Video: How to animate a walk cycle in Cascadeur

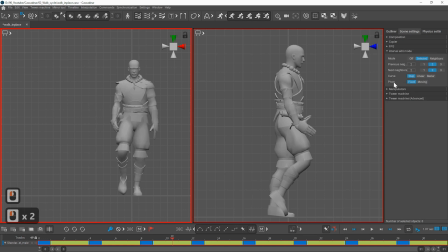At this point, if you want to make changes to the animation, it's easier to use the interval edit mode with Bezier or linear mode selected. For example, I bend the foot a bit backward on the passing position as it is dragging at this point.
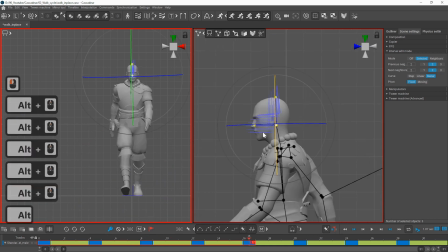And I noticed that the head is doing some pigeoning, I think that's the correct term,
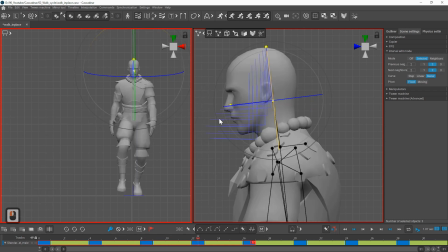as it rotates down at the top position and it looks quite weird. So I selected Bezier mode, and when the head was rotated the most, I straightened it.
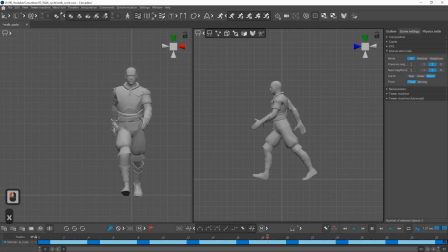If you use Bezier or any kind of interpolation at this point, it might not cycle perfectly because the tangents are not correct, but there is now a UCycle tool that will fix the interpolation for cycles.
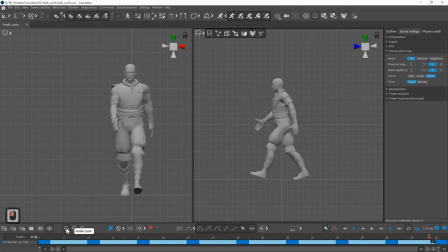Just select everything on the timeline except the last keyframe and click on the UCycle button. This will create a highlight around the cyclic part. You can now delete the last keyframe.
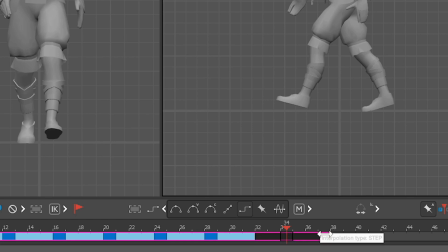If you hover over the end of the cycle with the mouse from the right side, you can drag to continue the cycle.
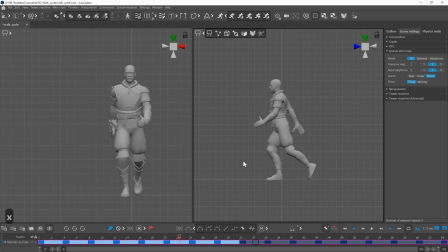But if you select the left part of the end of the cycle, the interpolation will continue, kind of like an overshoot.
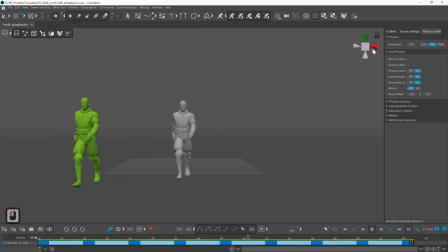Creating a work cycle by moving your character forward, it makes more sense, and I think it's easier to get the correct foot motion.
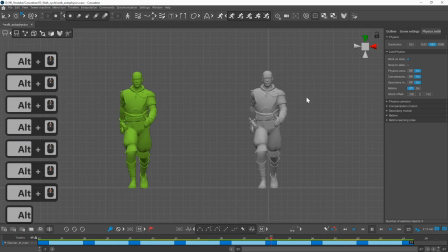And you can also use the autophysics tool this way. But in case of animations like this, The AutoPhysics tool doesn't make much difference.
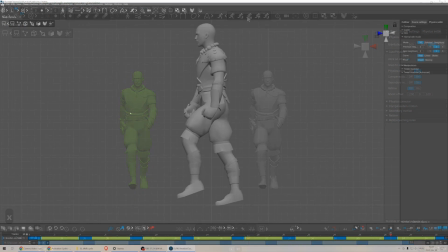So if you want to, you can stick on animating an in-place work cycle immediately.
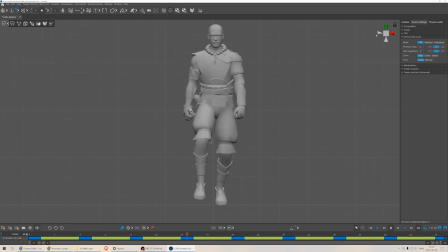That's also a valid option. And for that, you can find many great tutorials online. Anyway, I hope this video was useful for you. Thanks for watching. Bye.